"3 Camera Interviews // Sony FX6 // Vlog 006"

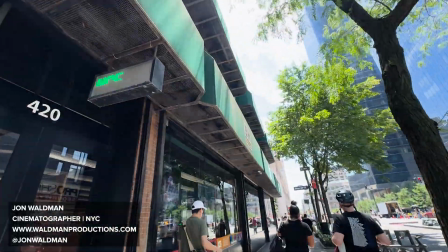0:00 little bit behind on the vlogs. I've got a bunch of shoots I would like to talk about. My favorite time of the week. This was my last game of the season. I want to keep playing hockey and would like to keep getting better.
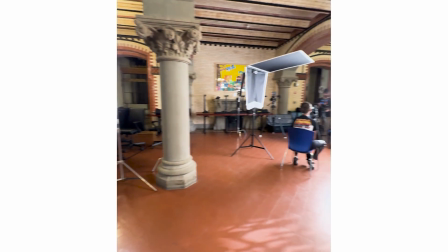0:13 This shoot, we had some pretty high profile interviews. So we brought out the big guns.
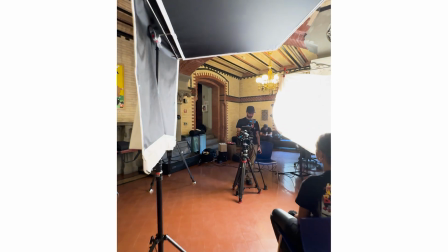0:19 We had 3 cameras for the interview, one mid shot and then another one center shot.
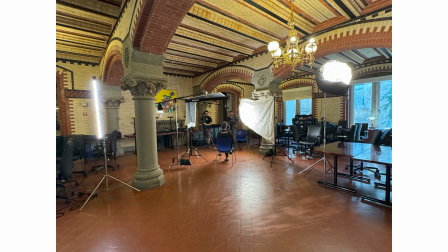0:24 And then we had another camera that was off to the side. Lighting package, I mean, just taking a look right over here, we had a lot of goodies out today.
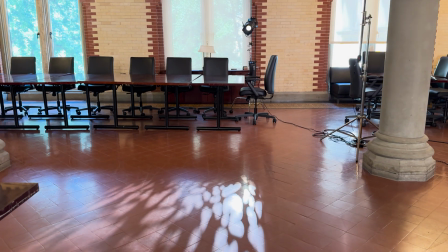0:31 We had the projector mount creating this fake sort of trees kind of coming onto the floor.
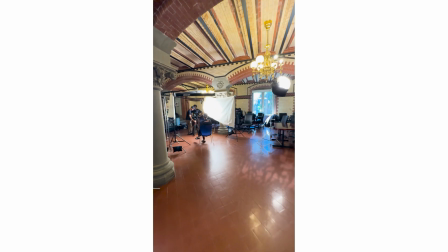0:37 There's the B200 helping fill up ambient exposure. I have this Nanlite 720B as our key light.
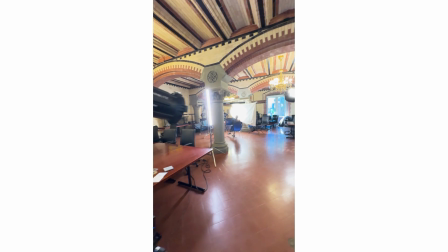0:43 We were running it through some bleached muslin. We have another tube light right over there to the side, just kind of, again, helping add ambient exposure to the room.
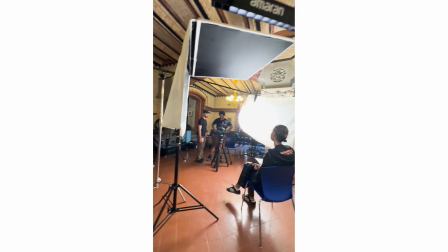0:52 Or we have another tube light acting as the hair light with the T4C barn doors.
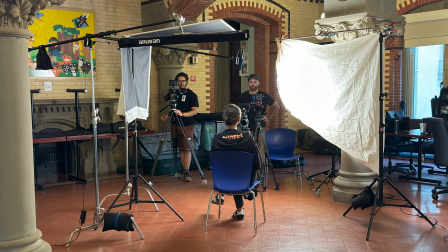0:57 Floppy on the negative side to help create more shadow. So you can kind of take a look at both cameras in action.
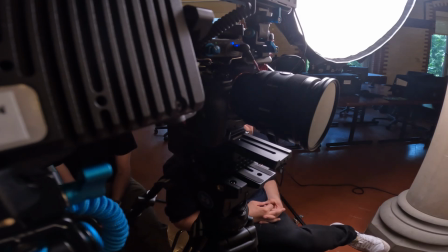1:03 We really had them very close. I think we had one camera at 35 and the other at 50.
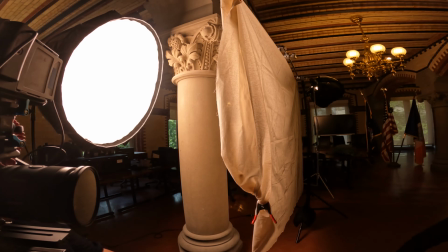1:08 Loving that bleached muslin, man. And then on the light dome, I think we just had one layer of diffusion with the 720B.
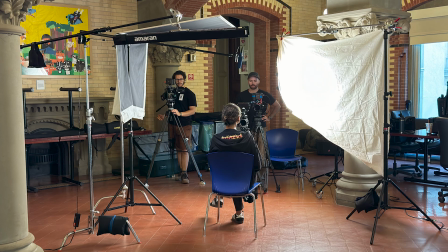1:14 The hair light was giving, some separation from our subject and the background.
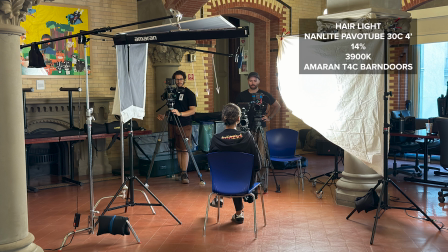1:19 This helps them pop a little bit more. This room was awesome. You try to shoot your interviews in rooms that have a lot of space. It'll just make shooting experience better. You get more depth. Also, this was a pretty cool looking room.
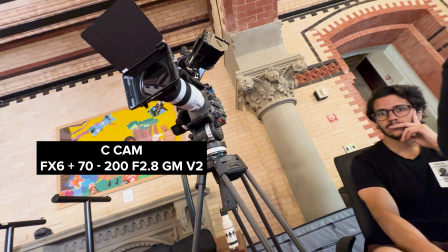1:30 So then here were some of my settings for this.
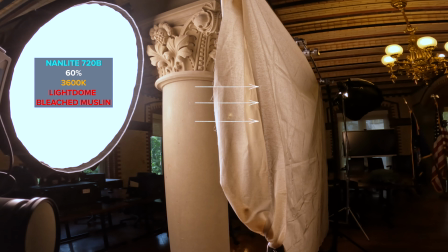1:34 I had the Nanlite 720B, 3600 Kelvin, 60%, 300B, which was that projector mount.
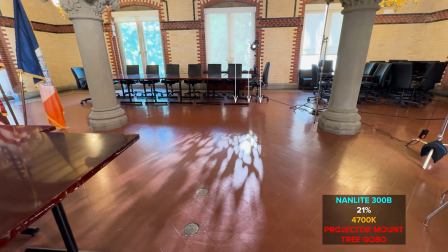1:42 It was at 21%, 4700 Kelvin. I'm finding when using the projector mount in scenarios where it's interior and we're just trying out a little
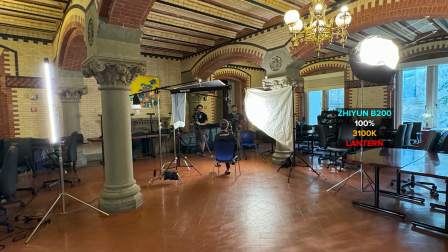1:50 texture, you usually don't have to have a lot of output on it or else it just looks weird. Tube 1, that's the one that was out of frame helping light up the background, 100%, 3800 Kelvin.
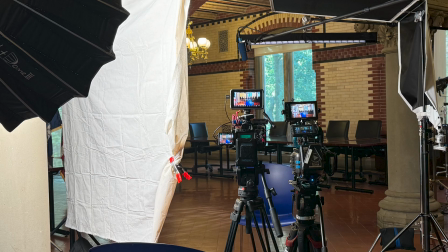1:58 And I actually turned off the tube for the second interview. Usually for people with no hair, it just like creates weird reflections, and I've just found usually for people with no hair, you're probably better off not using a hair light.
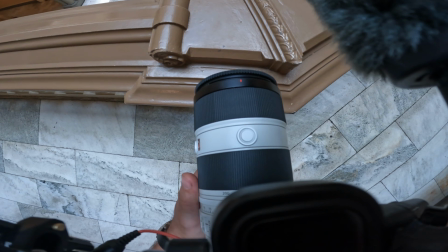2:11 That's just been my experience lately. B-roll, FX6, 7-200, easy rig.
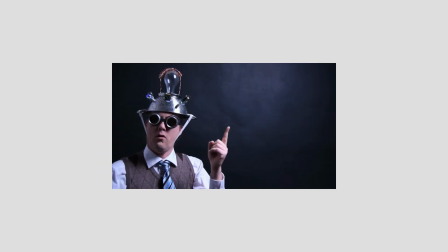2:17 Got this knife and this new workstation. So I'm just gonna nerd out here a little bit about some gear that I picked up.
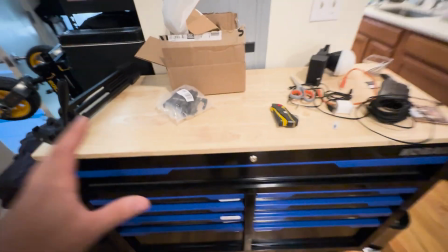2:23 Also featuring my new workbench. I am really trying to just maximize the space in my apartment.
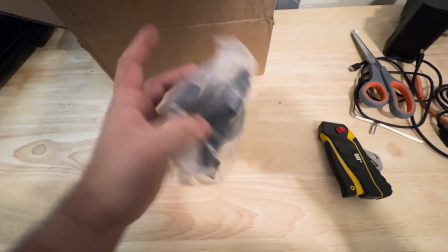2:30 Some new stuff. I got a new V-mount plate for my FX3 rig.
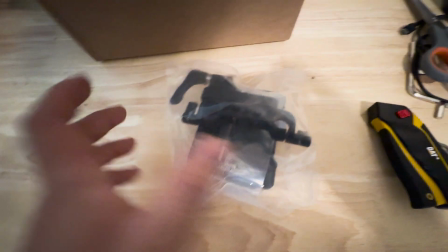2:35 Had some issues with my other one. One of the D-taps stopped working. So pulled the trigger and bought this wooden camera V-mount plate.
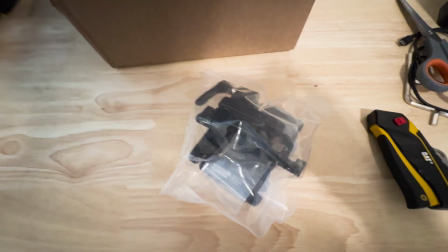2:43 I have one for my FX6 and I freaking love it. So let's get this guy on.
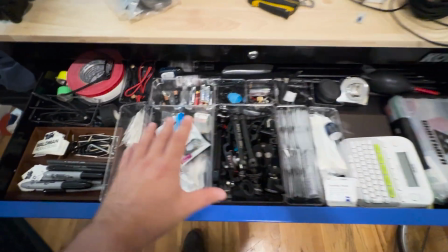2:49 Also, bro, the amount of sheer joy that this gives me right here, you guys have no idea.
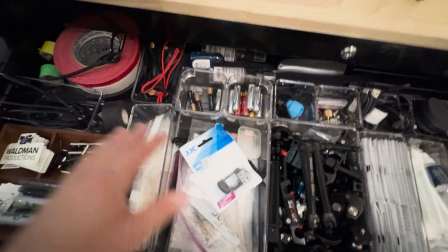2:55 It's just like organization, all my, rigging, random stuff.
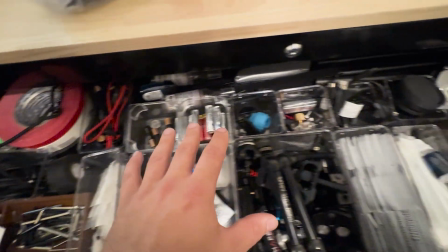3:01 You could just kind of see I've laid everything out. Wooden camera, man.
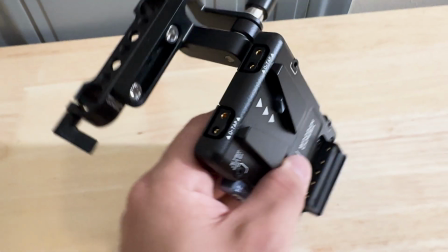3:07 I love this stuff. Look how freaking clean this looks. It's got 2 D-taps right over here.
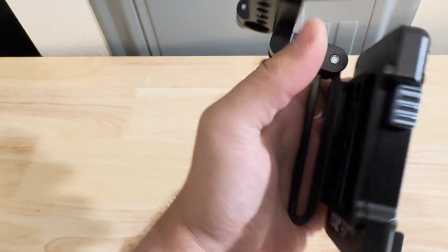3:13 Just looking around. The build quality is awesome. Very excited to get this guy on my camera.
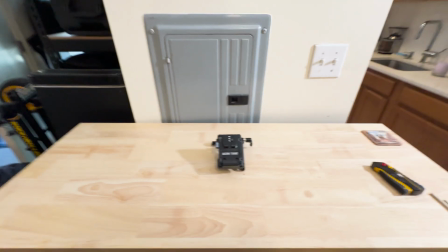3:18 I'd love to get like a dedicated work light situation for this.
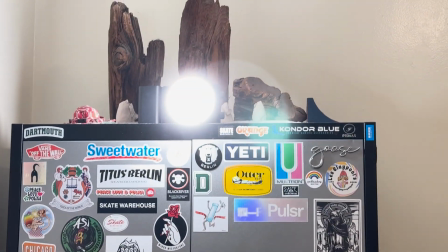3:23 But for now, I've got the Zhiyun Cinepeer X100.
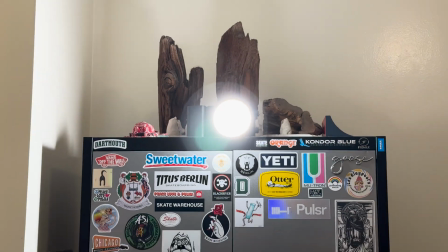3:27 I actually reviewed that light, so I'll link that above.
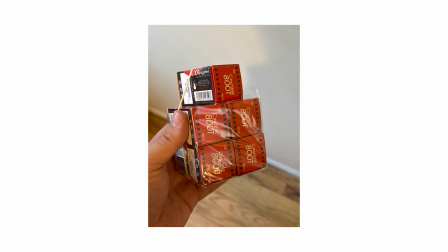3:35 Cine Still 800T for my film shooters. I freaking love this film stock.
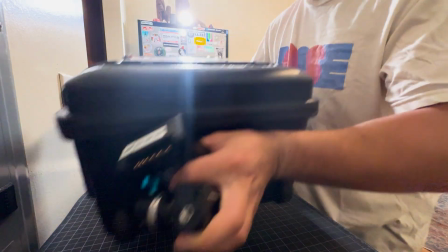3:44 Gotta get some weight on here.
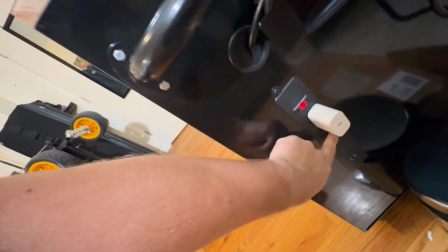3:46 Another thing that's cool about this, has a little built-in power strip, so could do my charging up here.
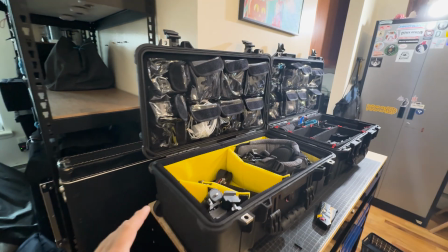3:54 This is what I'm talking about.
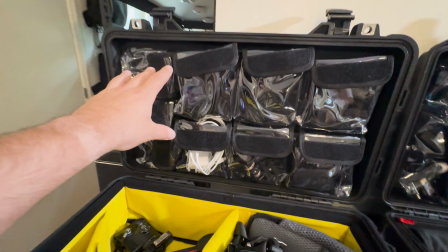3:56 Just organization, making my life easier, having things in little pouches, keeping things as organized as possible.
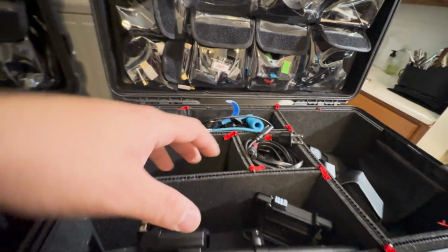4:04 This way, it just, when I'm on set, I'm not digging through a camera backpack. Where's this wire?